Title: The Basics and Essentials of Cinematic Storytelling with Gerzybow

So you may know, if you ever zoom in on your stream camera, or maybe some other asset that you have, that right there is actually changing your focal length. So focal length is like a level of magnification. And now we're going to go over different ways you can go about it. So just to kick things off, we have a wide or short focal length.
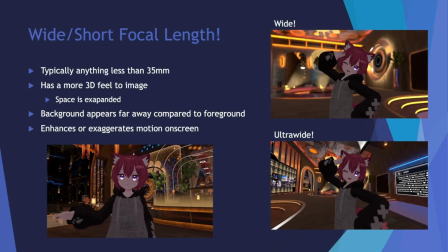So for this is where anything is kind of like less than about 35 millimeters per se. And typically with wide angle focal lengths, this kind of gives that more of a three-dimensional feel to an image, because there's a sense of space between the foreground and the background. The background appears a little bit further away.
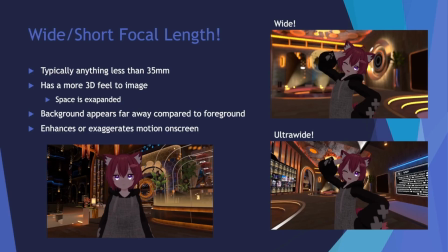And this can also help with either enhancing or maybe exaggerating motion on the screen. So take an example right here. So the top right here, this is actually shot with like the default presence of your stream camera. And maybe you want to get a little wacky with it too.
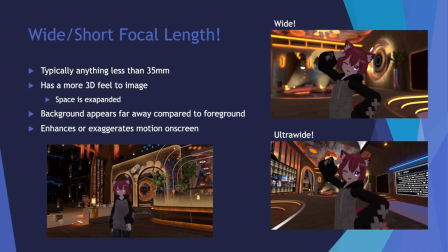Well, you can also do ultra wide, where the background's even more further away, and the facial features of your character are more exaggerated, like a fisheye look. And over here in the animated GIF right here, so notice how as I walk towards the camera with a wide focal length, the size of myself changes.
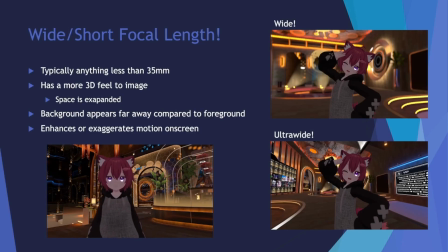I get smaller, but as I walk toward the camera, I get a little bigger.
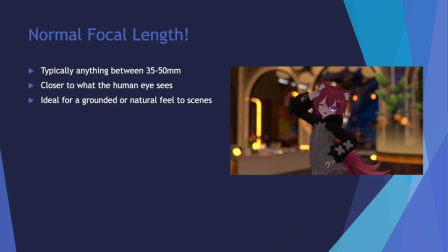And after wide focal lengths, we also have normal. Not to get too much into it, but it kind of speaks for itself. So it's usually anything between like 35 to 50 millimeter, and this is usually closer to kind of what the human eye sees. So this is nice if you want to have like maybe a more naturalistic or maybe a more grounded feel to your scenes. So this one's getting like a little closer, but not too bad. But it's closer to kind of what a lot of us like to see. And to kind of kick things off, we now have long focal lengths, or telephoto, where the lens is really zoomed in, and now the background feels a lot closer to the foreground, and it also appears to be more out of focus too. And that's because the space is condensed. It has a bit of a more 2D flattish feel to it. And you may notice that the perception of motion is also kind of flattened too. So right here in the animated GIF right here, you may notice as I walk towards the camera, the size of myself kind of barely changes.
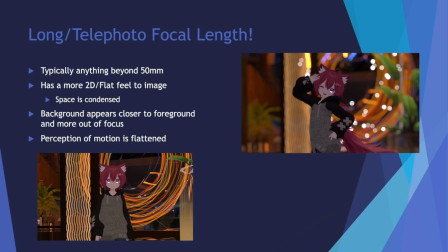Doesn't really make too much of a difference. And yeah, and feel free to kind of use that to your advantage. To kind of like feel free to get creative with it in terms of how you want to tell your story when it comes to focal lengths. It's pretty nice.
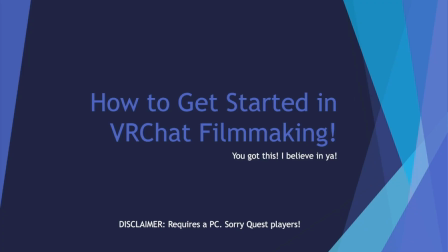And now we approach some of our final moments. So how do we get started in VR chat filmmaking? Well, just a little heads up. It does what I'm about to get into does kind of require PC. My apologies to those who are on Quest, but no worries. By all means, feel free to follow along. But yeah, at the end of the day, hey, I believe in ya. But before we get into like how to get started, I want to take a moment to give some context. We are currently in a really exciting time in VR filmmaking. We're currently in a time where a film that's been made in virtual reality can now be seen on a massive streaming platform like HBO Max. We are living in a time where a film that can be made entirely in virtual reality or here in VR chat can now be screened at prestigious film festivals like Raindance in particular. And so like with every year, with every film, with every project, we're constantly pushing bounds as to what is possible when it comes to storytelling on this platform. So how do we go about it? Well, here, how about I show you a few things?
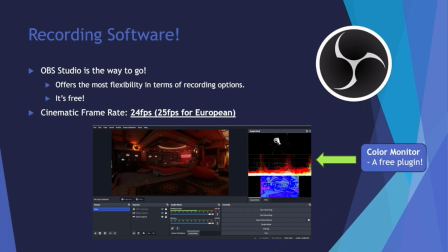So at the end of the day, it comes down to your recording software and whether you use something like OBS Studio, or maybe use Shadowplay, or maybe use something like Streamlabs. It all comes down to the software that you use. Now, for me in particular, I often like to use OBS Studio.
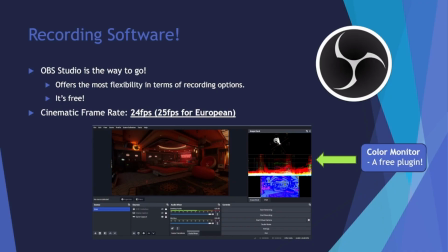But for me personally, it kind of gives the most flexibility and versatility in terms of like the feature that it offers, and also it's free.